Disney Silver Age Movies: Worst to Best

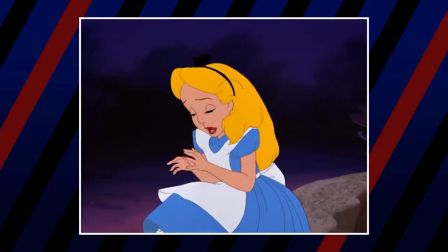(4:09)
She has some interesting moments, like when she begins to fear she is forever lost.
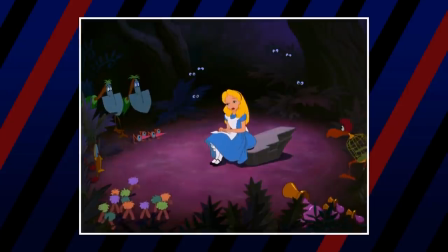(4:14)
However, the movie seems more interested in Wonderland than her.
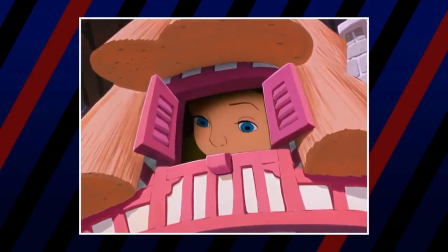(4:17)
It feels like the intent was for Alice to merely be a POV character, someone we can project onto in this wacky world.
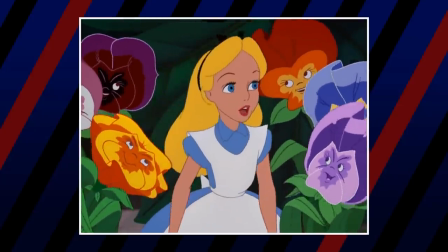(4:24)
The movie's plot may also be a point of contention, because in short, there isn't much of a plot.
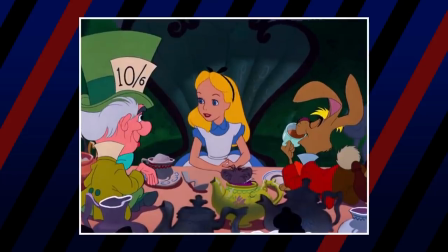(4:29)
It's only Alice wandering from location to location and meeting various characters.
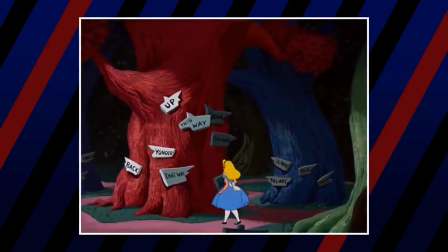(4:34)
You're not going to get an amazing storyline or character arc, which might put off some viewers.
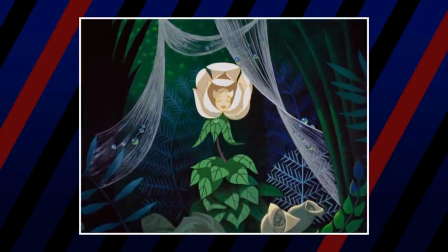(4:38)
With such a low emphasis on story and characters, we couldn't rank it any higher.
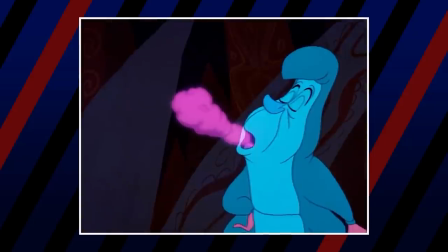(4:42)
But if that doesn't bother you, this is one to check out, especially if you prefer your Disney movies to be on the trippier side.
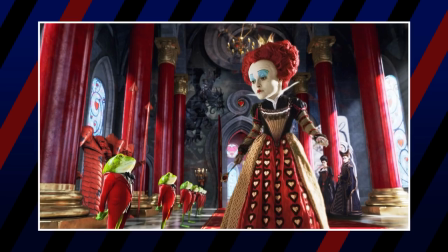(4:49)
Whatever you do though, please, do not watch the live-action remake.
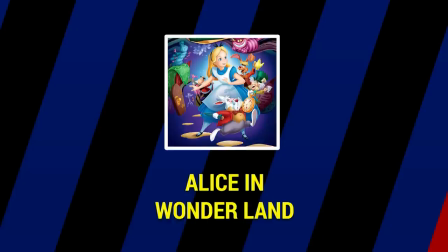(4:54)
Next is 1955's Lady and the Tramp.
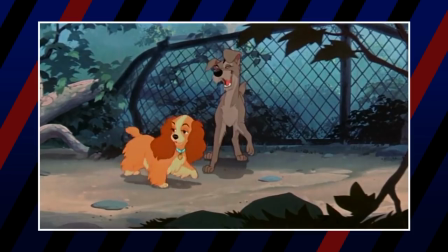(4:57)
Based on a Cosmopolitan magazine story, of all things, the movie follows a pampered cocker spaniel named Lady and the stray mutt Tramp.
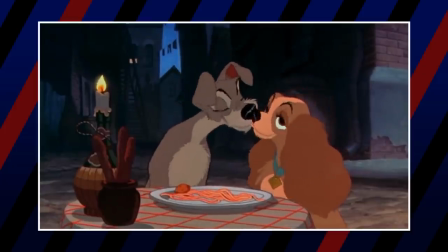(5:06)
The two form an unlikely pair, and a romance sparks.
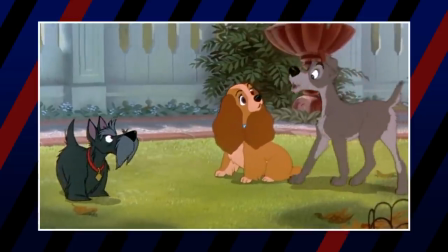(5:09)
Upon its initial release, Lady and the Tramp was a box office hit, but a critical disappointment.
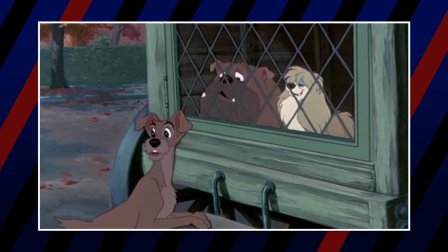(5:15)
Many critics felt the film was too sappy and alienated the child audience, but time has been on the movie's side.
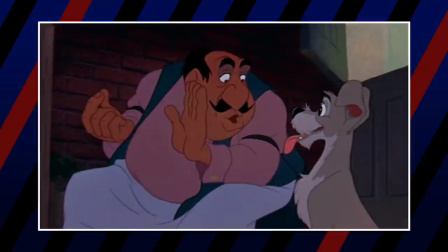(5:21)
Nowadays, it's widely considered to be among the studio's best films. What do we think?
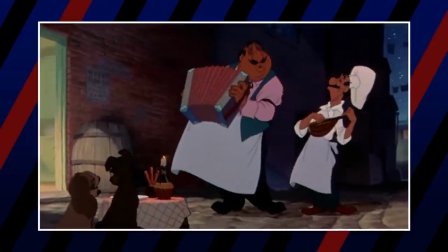(5:26)
Well, we think Lady and the Tramp is a classic. While it isn't our favorite Silver Age film, it's hard not to enjoy.
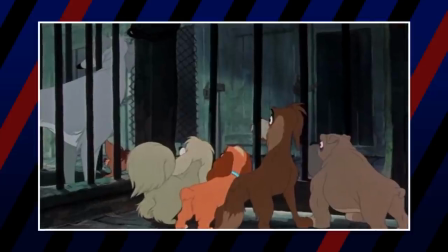(5:32)
The movie has an adult edge that makes it one of the more interesting Disney movies. It's not to the point that it's unwatchable for kids.
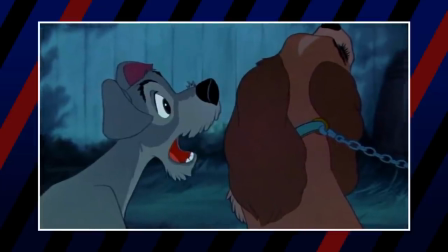(5:38)
In fact, it's refreshing to see a Disney movie of this period cater to older viewers.
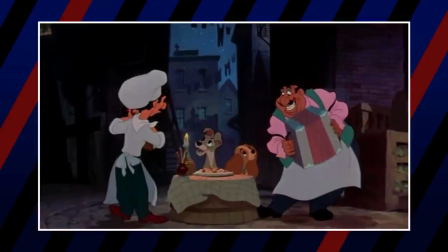(5:43)
The romance between Lady and Tramp feels organic, even though they're canines. If this were live action and the dogs swapped for humans, it wouldn't feel out of place.
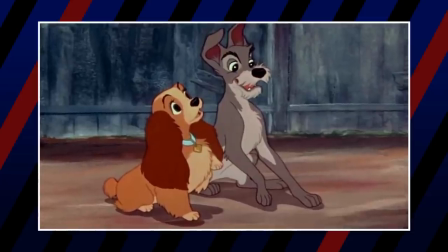(5:52)
The movie's patient and lets the romance blossom at a natural pace. At no point does this movie feel like it's rushing anything.
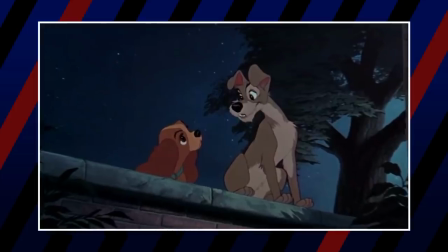(5:59)
The animation is also stellar.
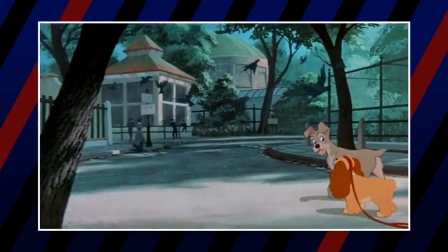(6:01)
The movie was the first animated feature to be made using CinemaScope, giving it that widescreen aspect ratio we're so accustomed to seeing in modern animated movies.
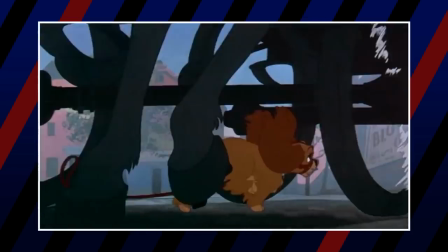(6:10)
It provides the film with a scope and sense of scale, unlike anything the studio has made prior.
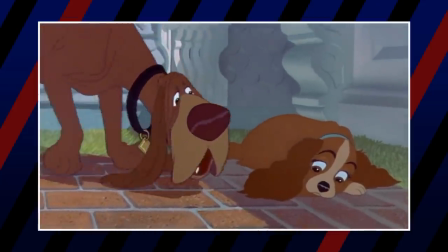(6:15)
The colors go a long way in giving the film that scale as well.
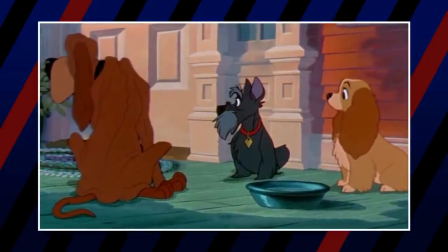(6:18)
Every scene feels as if you can jump into it at any time, something that you cannot say about earlier Disney movies.
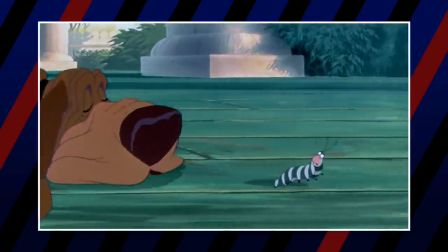(6:25)
This movie is not perfect. The two dogs that often follow the story, Jock and Trusty, aren't all that interesting.
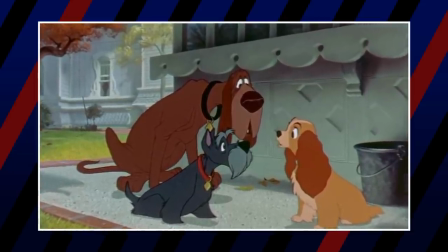(6:31)
They have some fun moments in the story, but you're usually left wanting the film to get back to the main plot whenever they appear.
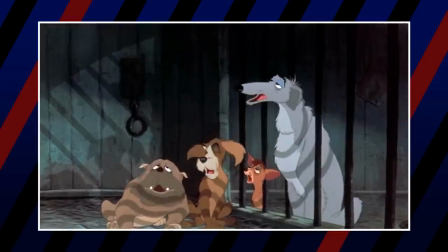(6:37)
This is definitely not the movie to watch if you hate the sound of dogs whining.
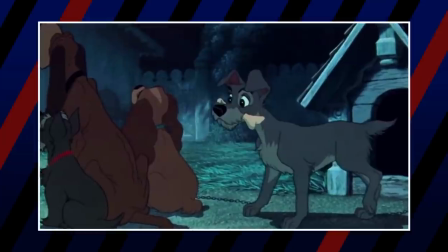(6:41)
But if you can get past that, this is an enjoyable entry in the Disney canon and a classic that absolutely holds up.
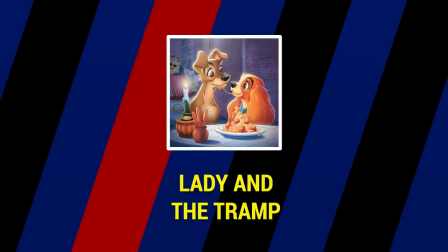(6:48)
Starting off the top 5, we have 1967's The Jungle Book.
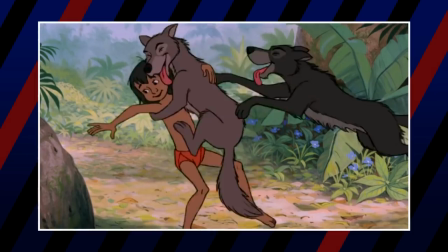(6:52)
Based on Rudyard Kipling's book of the same name, the movie follows the adventures of Mowgli, a child who is raised in the jungle by wolves.
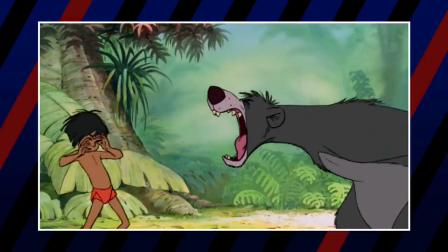(7:00)
Mowgli encounters all sorts of characters during this adventure, from the lovable Baloo to the evil Shere Khan.
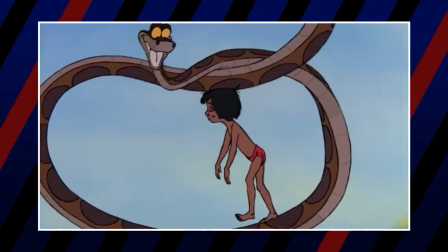(7:05)
The Jungle Book is one of our favorites from this era, and for several reasons. For one, it features one of the best casts for any of these movies.
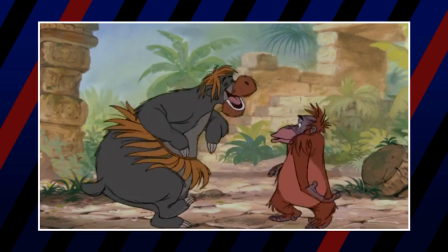(7:13)
All these characters are fun and lively. If you just see a photo of them, you'll most likely begin to hear their voice.
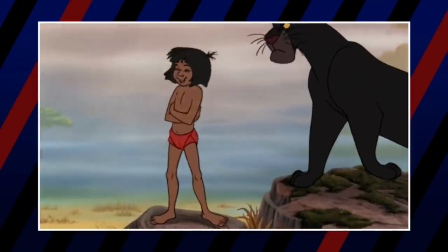(7:19)
Mowgli is a good protagonist, but the supporting cast members are the real highlights.
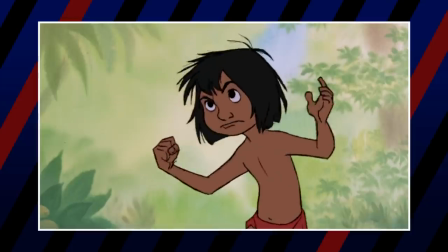(7:24)
Baloo is carefree. The relationship between him and Mowgli feels real.
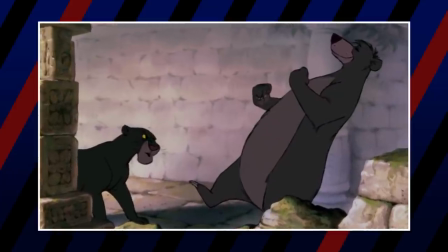(7:28)
Even with Baloo being, you know, a bear, Shere Khan is an intimidating villain.
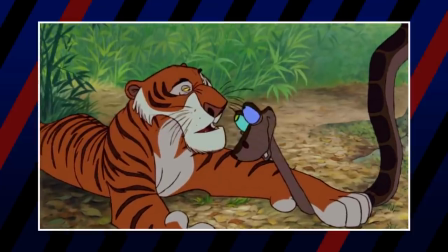(7:33)
We love how the movie sets him up as this character with a threatening presence.
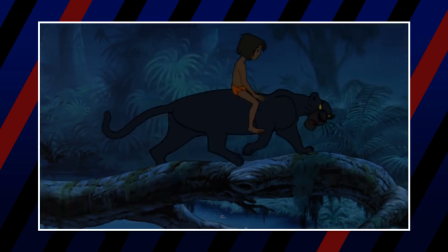(7:37)
A major part of the movie is Bagheera trying to get Mowgli away from the jungle in preparation for his arrival.
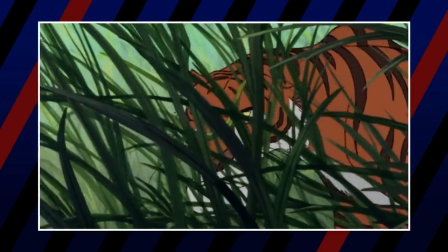(7:42)
This lets the audience know this villain is a threat before we ever see him in action.
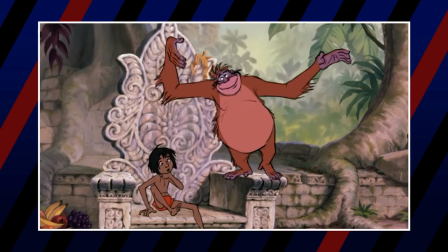(7:47)
The orangutan King Louie is another fun addition. He was one of the best musical numbers for any Silver Age movie.
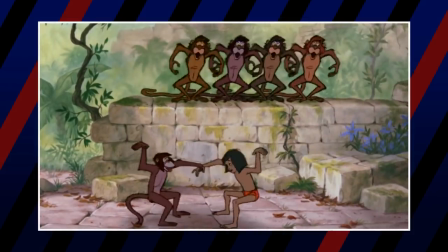(7:53)
The music is great, and we'd go as far as to say that it has the catchiest songs of any Disney movie to come out of this era.
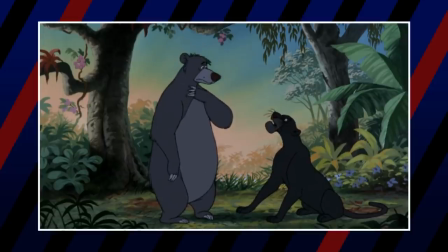(7:59)
The animation is also really good. The scene where Baloo has to tell Mowgli he can't live in the jungle has great character animation.
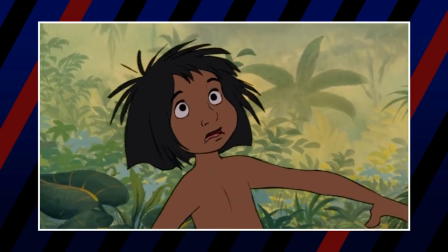(8:06)
The animation details doing just as much lifting as the vocal performances in the emotional department.
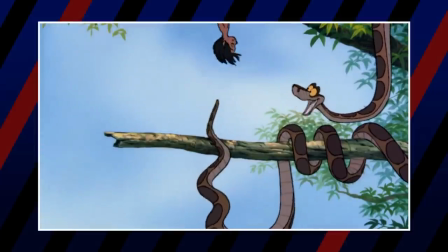(8:12)
This movie made a snake, an animal not particularly known for being well animated, lively, and expressive.
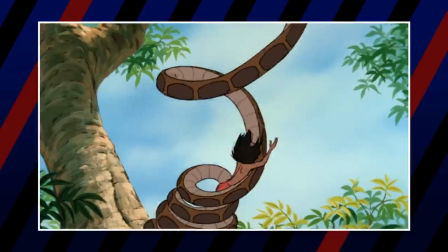(8:17)
How can we not give it props?